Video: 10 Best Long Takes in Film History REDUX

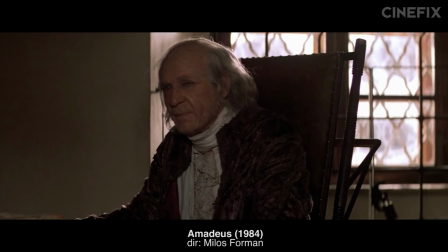0s
It's hard to look back at your past, see it with the benefit of hindsight, and not want to fix some of your old mistakes.
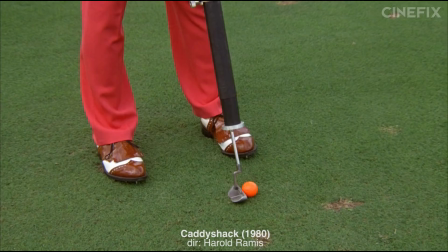5s
We've been making movie lists for almost five years now, and we're still figuring out how to get it right.
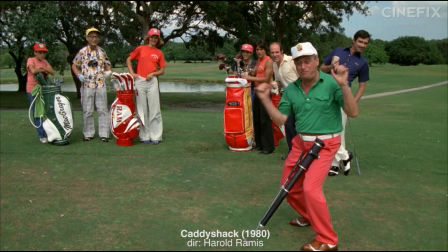9s
So we're calling a do-over, taking a mulligan, and winding the clock back to some of the lists we'd like to try once more.
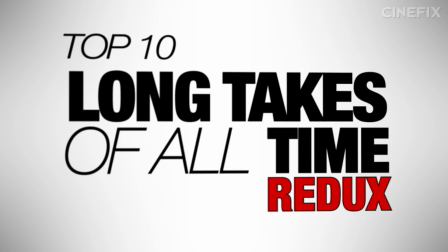15s
First up are our updated picks for the 10 best long takes of all time.
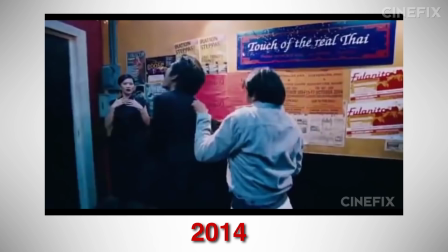21s
Back in early 2014, we opened our long take list, jumping straight into the excellent restaurant fight from The Protector.
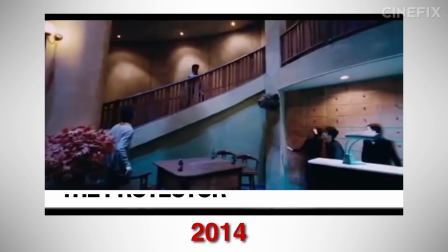27s
We hadn't yet figured out categories or honorable mentions, so we skipped all the foreplay and went straight into the business.
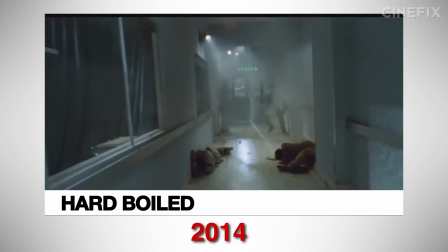33s
That shot still holds up to this day, but with a second chance, we'd combine it with our later pick, Hard Boiled, and drill down into the best action sequence long takes that there are.
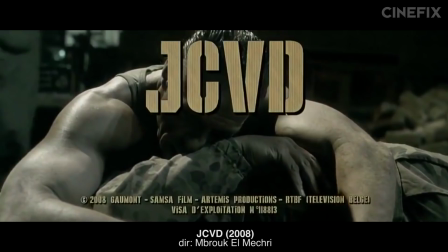42s
And there are some great oldies we missed, the hilarious opening send up from JCVD,
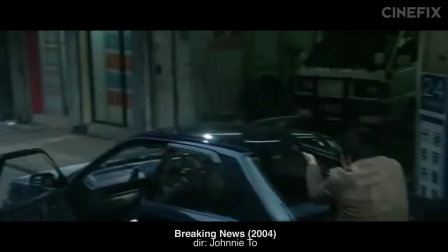47s
the incredible POV Insanity from Strange Days, and the magnificent swooping shootout from Breaking News.
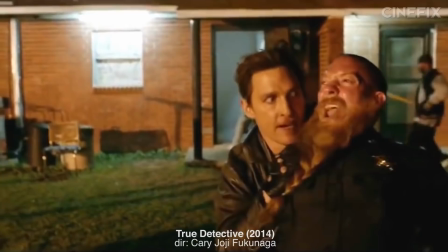53s
But even more than that, that the past four years have been especially kind to long take action. On TV in Game of Thrones, True Detective and Daredevil, and on the silver screen.
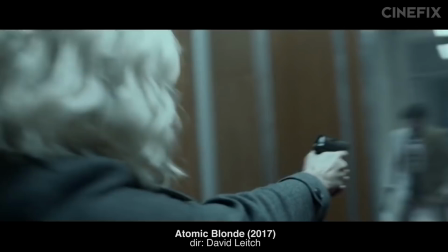62s
Fight sequences like those in The Raid, Kingsman, and The Revenant are all astonishing and worth a watch.
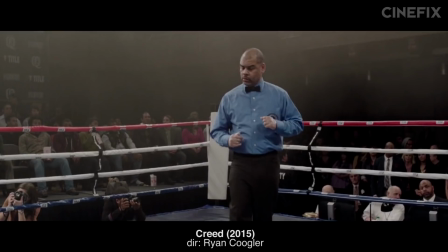69s
But we think the only recent shootout good enough to take down Hard Boiled would be this one from Atomic Blonde.
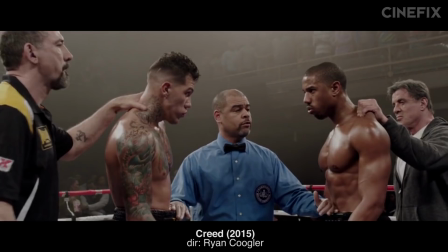75s
Bested only by the only hand-to-hand long take good enough to take down the Protector, and our new first pick, this one from Creed.
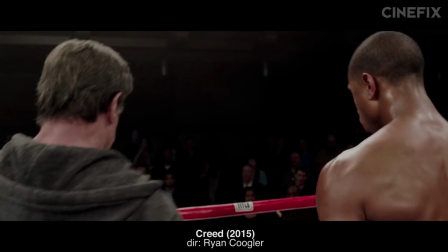83s
Don't get us wrong, that protector shot is a far more significant feat in terms of technical accomplishment.
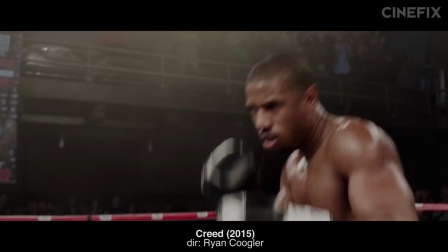89s
But what we think this shot in Creed really succeeds at is putting you right in the middle of the experience of a boxing match.
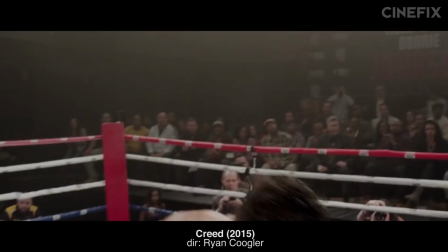96s
It comes at you fast with no pause for breath or consideration. The violence is happening right now and in your face and it doesn't let up.
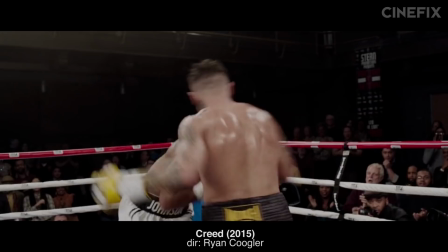103s
And the way the camera is choreographed with the boxers is absolutely astonishing. It elevates Scorsese's work in Raging Bull to its next logical level.
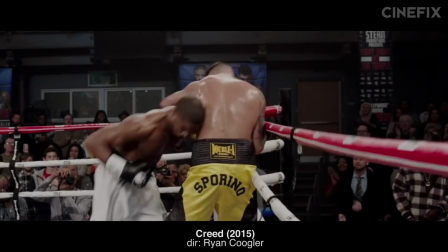111s
And significantly updates the cut heaviness of the original Rocky, where one round blends into the next in a never ending montage.
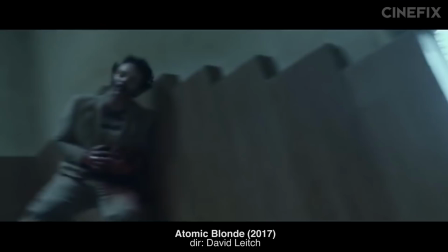119s
And that's part of the reason we like the atomic blonde shot too. As these shots wear on, you begin to feel the strain of endurance.
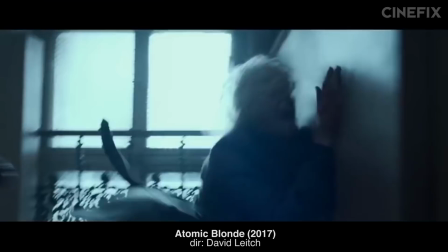125s
You begin to wonder how long they can really keep this up. You feel the length of time accumulating behind you and you realize it all must be so incredibly taxing.
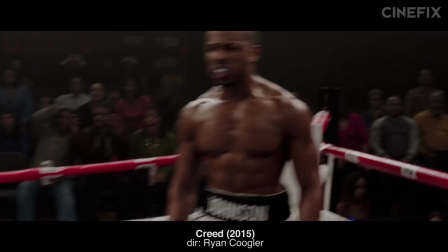134s
The formalism of the camera, the way the telling informs what's being told,
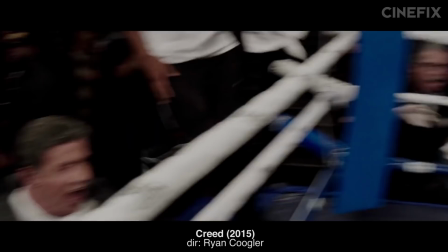138s
vastly expands our viewership experience. which you must know by now is always a pick in our book.
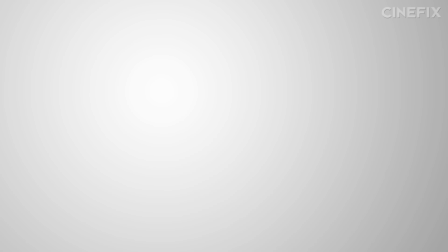144s Eight, nine, ten, ten, ten, ten, ten, ten. We got the rock.
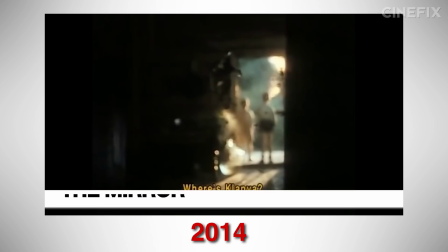152s
Our next pick, all those years ago, marked our first encounter with the cinematic genius who was Andrei Tarkovsky. We picked this shot from the mirror and I distinctly recall that we saw it knowing absolutely nothing about it going in, and it blew our goddamn minds.
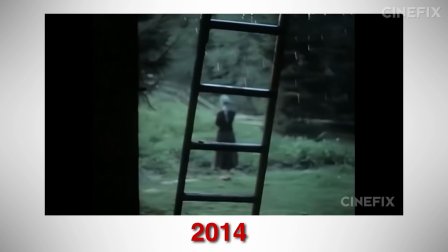166s
We were so entranced by it that we wanted to put it first on our list, but we got talked out of it due to its relative obscurity.
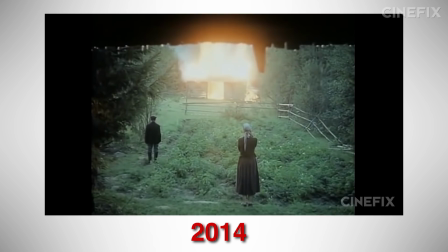172s
Fortunately for us, it was the beginning of our introduction to slow cinema. And since then, we've learned that much of our audience is as crazy about it as we are.
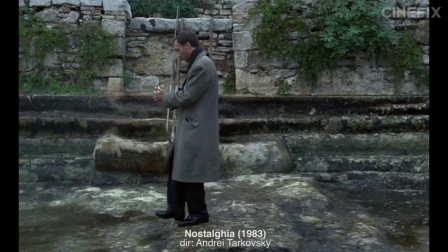180s
Today, we could probably look at this shot of the mirror alongside others from Tarkovsky, the candle scene from Nostalgia,
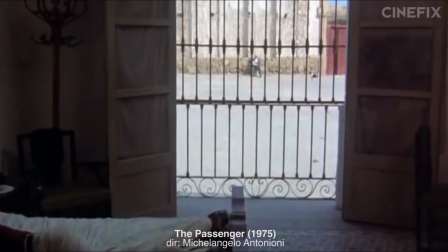186s
the ending of Stalker, and concert with some of the best from his peers. Like this beautiful offscreen death in the penultimate shot of Antonioni's The Passenger.
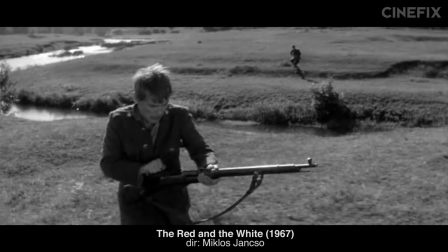194s
Or this perfect farewell in the last shot of Mizuguchi's Ugetsu. This opening of Miklos Jansko's The Red and the White.
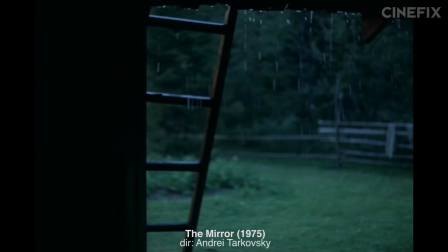201s
Or this era-spanning sequence shot from Angelopoulos as The Hunters. But for this pick four years on, we're still sticking with the mirror.
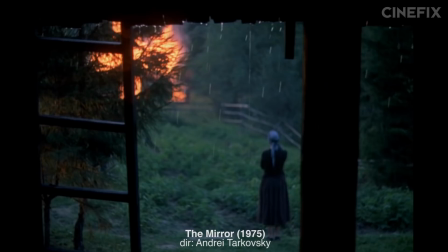208s
Honestly, even today, the only thing we'd change would be moving it to its rightful place on this list at number one.
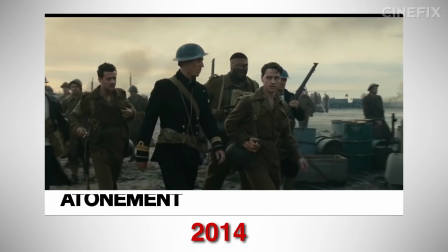213s
It really is our favorite.
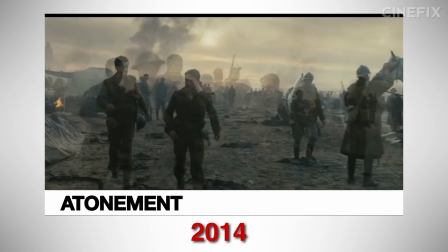217s
Next, we gave a slot to the Dunkirk beach scene from Atonement. And we don't feel bad about it at all, it's damn good.
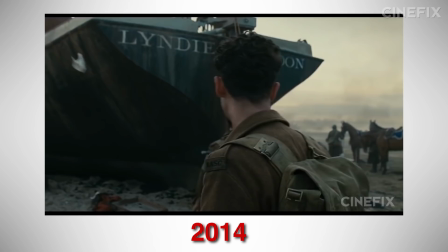223s
But because we've already seen it and we've got a second chance here to find something new,
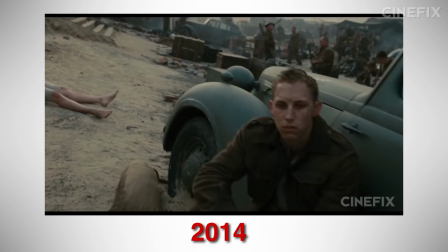227s
we might crack open a category for incredibly freaking massive endeavors that involve some absolutely insane staging to pull off.
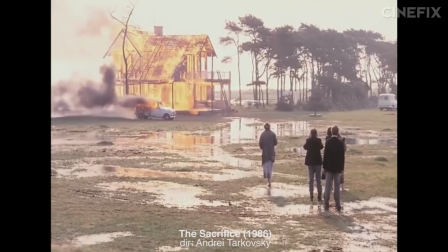234s
And in that category, you probably find the ending of The Sacrifice, burning an entire house down twice,
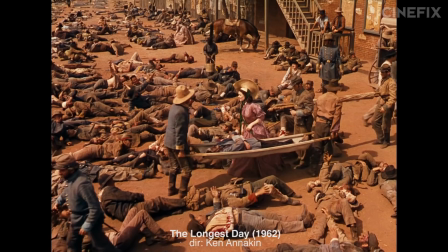239s
and the assault scene from The Longest Day that involves an actual town-sized battle.
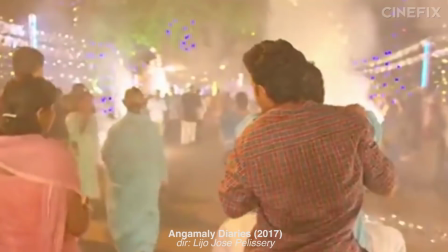244s
The Civil War aftermath from Gone with the Wind, and the climax from Angamali Diaries,
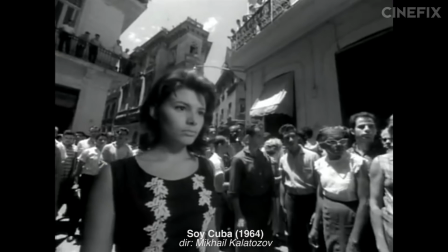248s
which puts you in the middle of an 11 minute ride of a festival and took over 1,000 people to pull off.
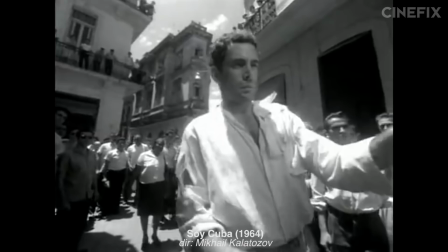254s
But for our Redux pick here, we think the best scene to supplant atonement would have to be this one from the funeral sequence in Soy Cuba.
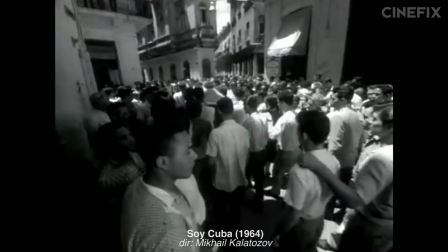261s
Soy Cuba's beautiful wade through a city in mourning seems like a relatively attainable level of pre-steady cam long take awesomeness before this happens.
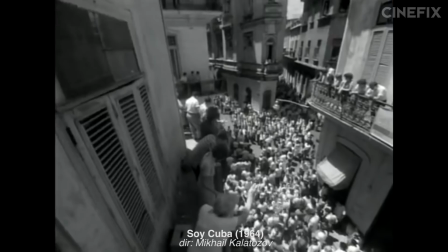270s
And the camera heads up and up and up some more. Soaring over the streets of Havana like an ascending soul.
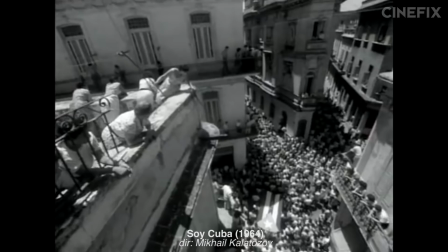277s
Accomplished with some rudimentary combination of camera vests, hooks, and a cable to hoist it all sky high,
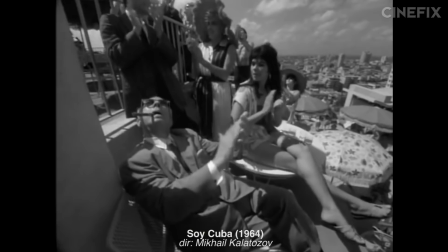282s
this shot seems to set its scope at no less than the entirety of Cuba. And it's not the only jaw-dropping accomplishment in the film, either.
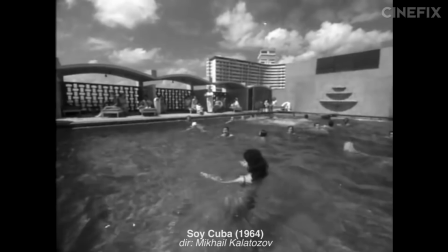289s
An earlier, equally improbable shot descends a multi-story party down poolside and then continues underwater.
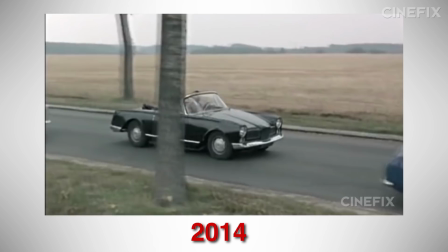295s
But we prefer the ascent, with all its technical virtuosity secondary to the limitless expanse of its attempts to create the sense of an entire country in mourning.
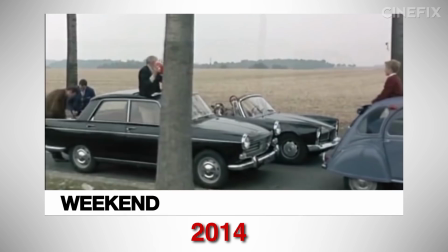306s
Our fourth pick last go around was the Traffic Jam shot from Godard's Weekend.
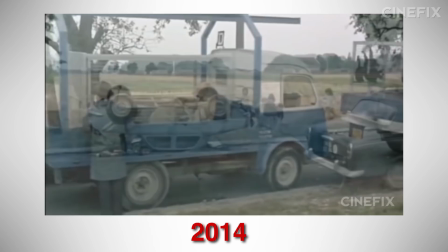310s
And while we love Godard and cannot overstate his influence, with a little more experience and a lot more research under our belts, we actually think this shot holds up pretty poorly.
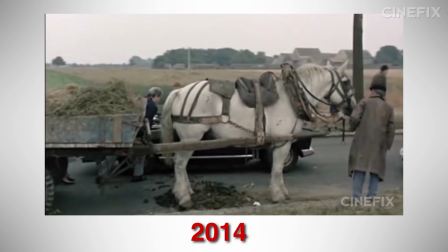318s
It's just really alienating, deliberately so. And it lacks the delight of some of the better oners we've seen since.
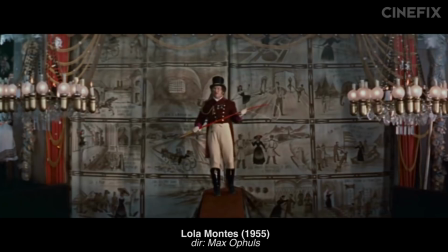324s
You know who isn't alienating and who's every shot is delightful, and who also just happened to work in France?
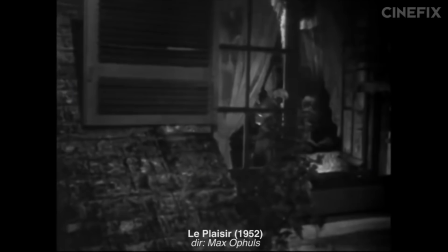330s
Max Ophuls. When it comes to long takes, we would gladly replace Godard with Ophuls. The only tough question is which one?
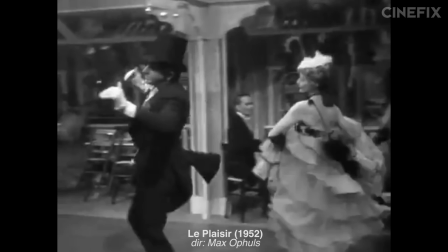336s
Maybe this delightful introduction to the bordello in Le Plessier, or this swooping, spinning, dancing doozy from earlier in that same film.
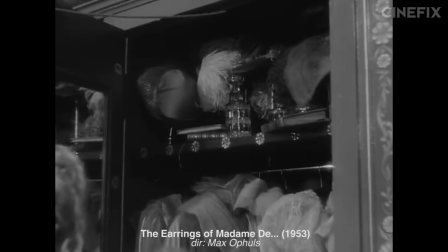343s
You can sense the magic of his camera movement, even in the simplicity of this opening from the earrings of Madame D'Eye.
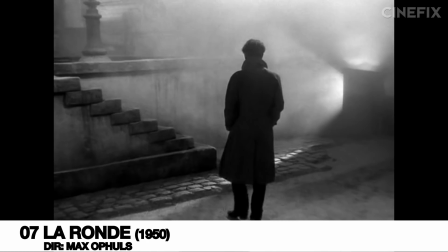349s
And we're confident any of them could land on this list and not get knocked off for decades to come. But if we're going to commit to one, it's gotta be the crowd pleaser.
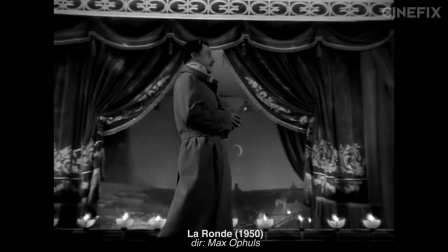357s
This one from La Ronde. Even when it is moving simply, there is music in the camera of Max Ophels.
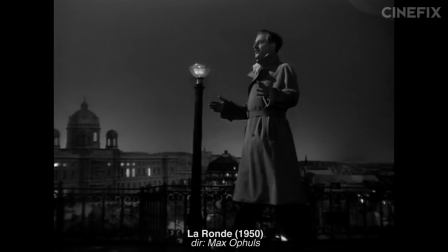364s
There is an inescapable sense of poetry in his every turn. Other long takes are glorious, impressive, they can even soar.
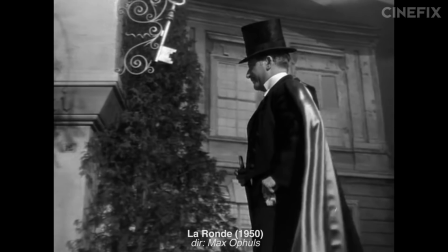371s
And we would probably laugh at anyone else for saying this if we hadn't actually seen this shot. But here, the movement of the camera itself is almost sensuous.
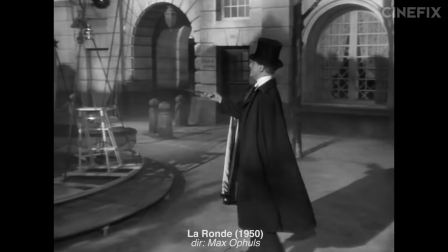380s
And this isn't entirely an observation in a void.
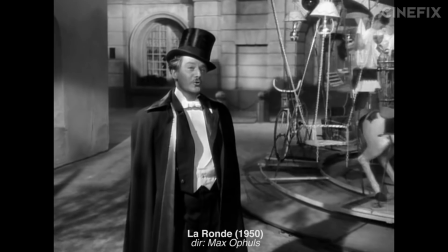383s
In his own time, Max was frequently disqualified from serious filmmaker contention because of his propensity to make women's films with a feminine touch.
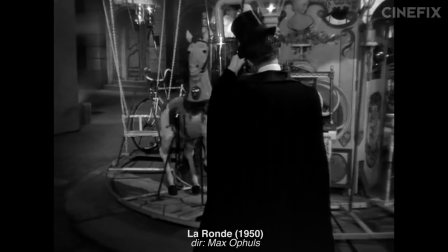391s
Well, if this is a feminine touch, we want more. Because as much as we like battles, shootouts, and showy one-upsmanship, this shot is just magic.
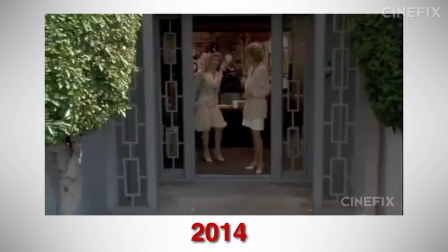402s La fille et le soldat.
We followed Weeknd with a one-two punch of opening shots.
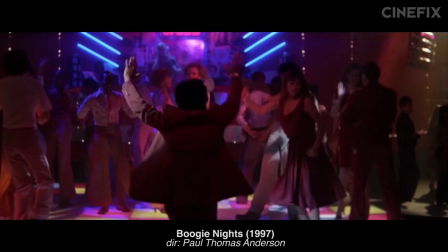409s
First, this one from the player, and then this one from Touch of Evil. And on second thought, we think they ought to duke it out between themselves and a few other brilliant openers that similarly introduce the action to come.
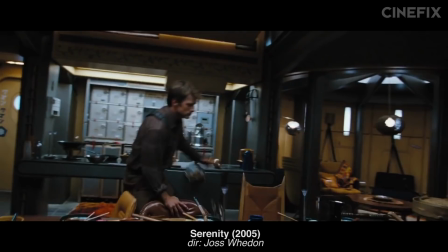419s
Consider Boogie Nights, or Baby Driver, or La La Land. And maybe they're not first first, but they're close enough for government work early on in films like Serenity.
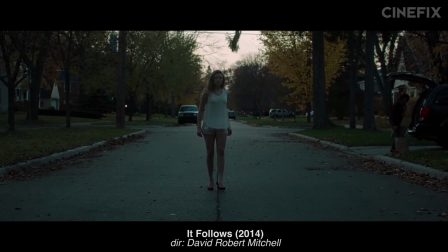428s
And oh my god, especially 12 Angry Men, introducing every single character in one perfect move that you hardly even notice is taking you around the whole room.
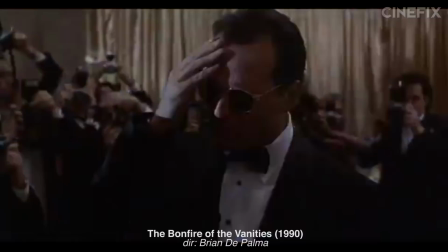436s
Maybe It Follows, or Halloween, or Bonfire of the Vanities. No, having weighed all the options properly this time, we feel good about giving it to Touch of Evil.
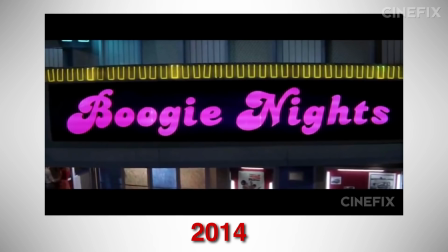444s
That one is a classic for a reason, and we think we did it justice on our own list.
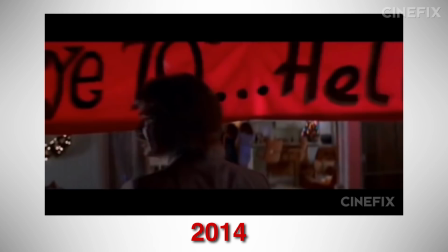452s
We next picked a pretty great tracking shot from Boogie Nights that follows Little Bill through a party, building its way up to a murder.
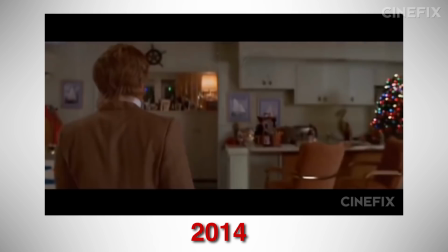458s
On second look, it seems like it's cut from a pretty similar cloth as this later pick of ours from Snake Eyes,
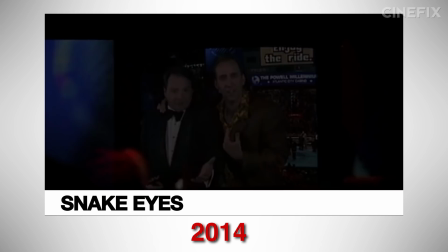463s
in that it asks a dramatic question, follows a narrative arc, and then moves us forward until its dramatic resolution.
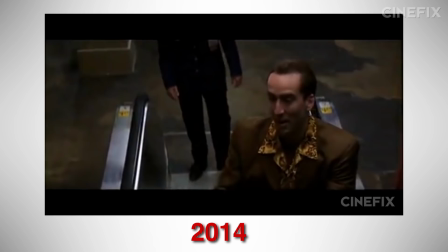469s
Today we call this category the scene in a bottle, and we think it can do better than Boogie Nights, and way better than Snake Eyes, which is the only pick we're truly embarrassed about.
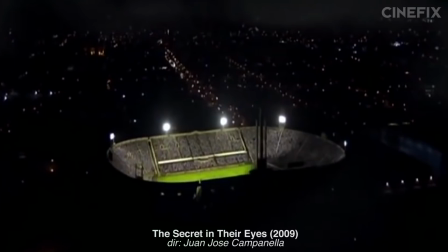477s
First, Boogie Nights would lead us to look at a really similar shot just last year from Three Billboards that sees Sam Rockwell throw a guy out a window.